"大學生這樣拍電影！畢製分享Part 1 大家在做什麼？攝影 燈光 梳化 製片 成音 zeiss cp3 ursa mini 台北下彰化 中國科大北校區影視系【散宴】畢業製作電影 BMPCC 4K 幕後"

導演組跟演員都非常的厲害導演可以把演員倒得非常的入戲
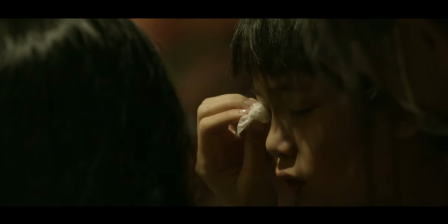241s
那演員呢他說哭就哭超級厲害我應該是沒有辦法辦到
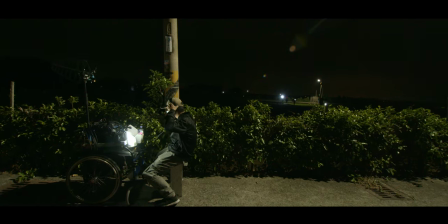246s
但是你叫我笑我可以笑晚上我們到大樹下拍攝整個場景是超黑完全看不到的東西的但是燈光組超級厲害他們架起所有的大燈把整個場景打得超亮那因為攝影機的限制所以要打的比平常又更亮一點再來第三天結束現在已經快要一點多了該時間睡覺了Day 4 第三天拍攝
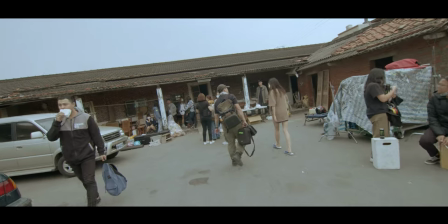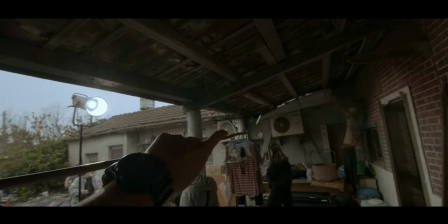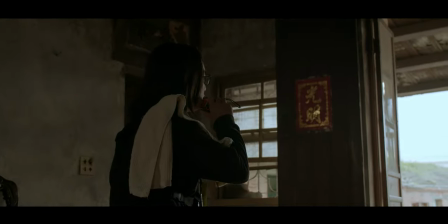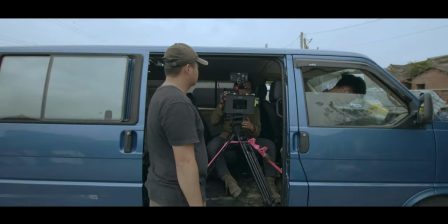所以攝影組就出去拍空間那待會我們就要去水田裡拍攝囉接著我們到夜戲的部分那我們也是在田中間但是真的伸手不見五指你用A7S各種神機
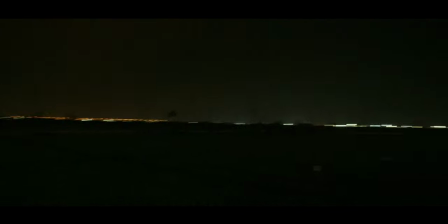313s
你是真的是拍不到任何东西的真的是超黑灯光组好像在变魔术一样
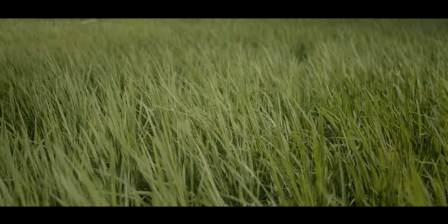318s
打亮不止演员整条道路整片田全部都亮了起来
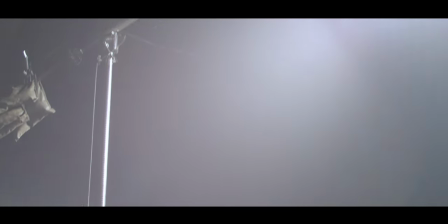323s
感觉好像好像旁边有路灯的感觉但是我们在田中间怎么会有路灯我们直接无中生有超猛
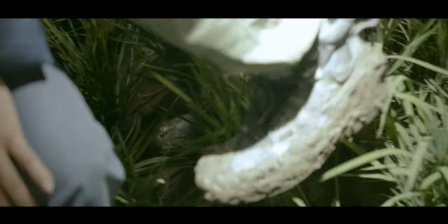335s
大家下田之后鞋子都超脏但是为了故事的传达鞋子超脏根本就不算什么第四天拍摄的有点晚現在已經兩點多了我還沒洗澡還在過檔案Day 5 第四天拍攝
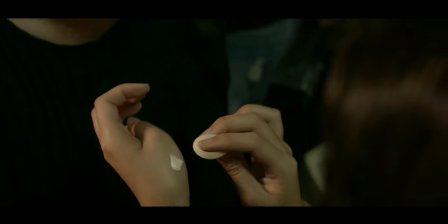353s
造型組化的妝其實都不會太浮誇因為我們拍攝的內容都在現實世界
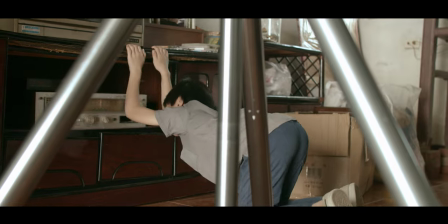358s
造型組也需要一直去注意頭髮的部分因為每一個演員動一下頭髮可能就會不聯繫所以他們頭髮就一直被噴髮膠
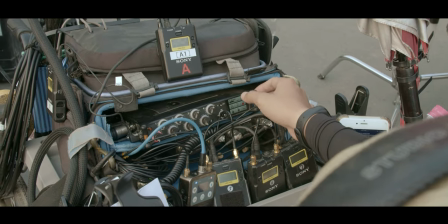366s
他們頭髮應該是硬梆梆成因組錄製了非常多軌道的音訊那在後製的空間也會非常的方便因為每一個人身上都有小麥克風还有Bookman的麦克风所以你后面只需要挑选你需要的声音加一点环境音再加一点背景音乐赞赞第五天的散烟拍摄摄影组跟灯光组超累的因为今天都在三合院里面拍然后拍摄都要一直翻面就是两边一直拍这样子超累所以摄影组要一直瞧镜位灯光组瞧灯位重点是速度还要很快因为天空嗯要一直搶光我帶
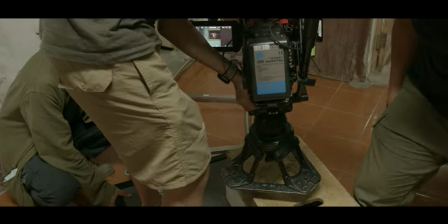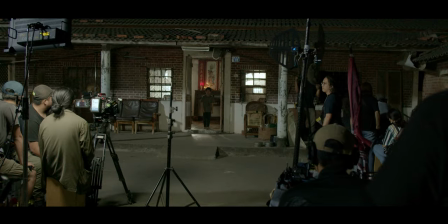你去吃東西好不好彰化第五天雖然我們所有的戲都在三合院裡面解決但是我們還是拍攝到了12點多現在已經1點多Day 6 拍攝第五天接著我們要來拍攝室內場景的部分那我們想要呈現太陽光的感覺那太陽光是平行光所以照進每一個窗戶應該影子的角度是一模一樣的
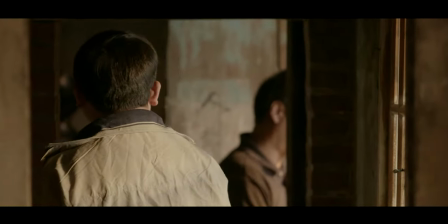442s
那我們要怎麼讓你呈現這樣的效果呢?那我們就在外面幾乎每一個窗戶都架設一盞燈
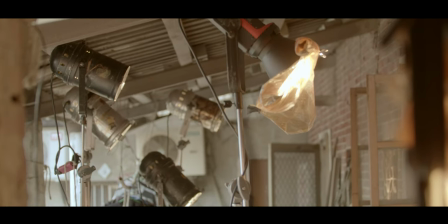448s
這樣子我們就可以創造太陽光的效果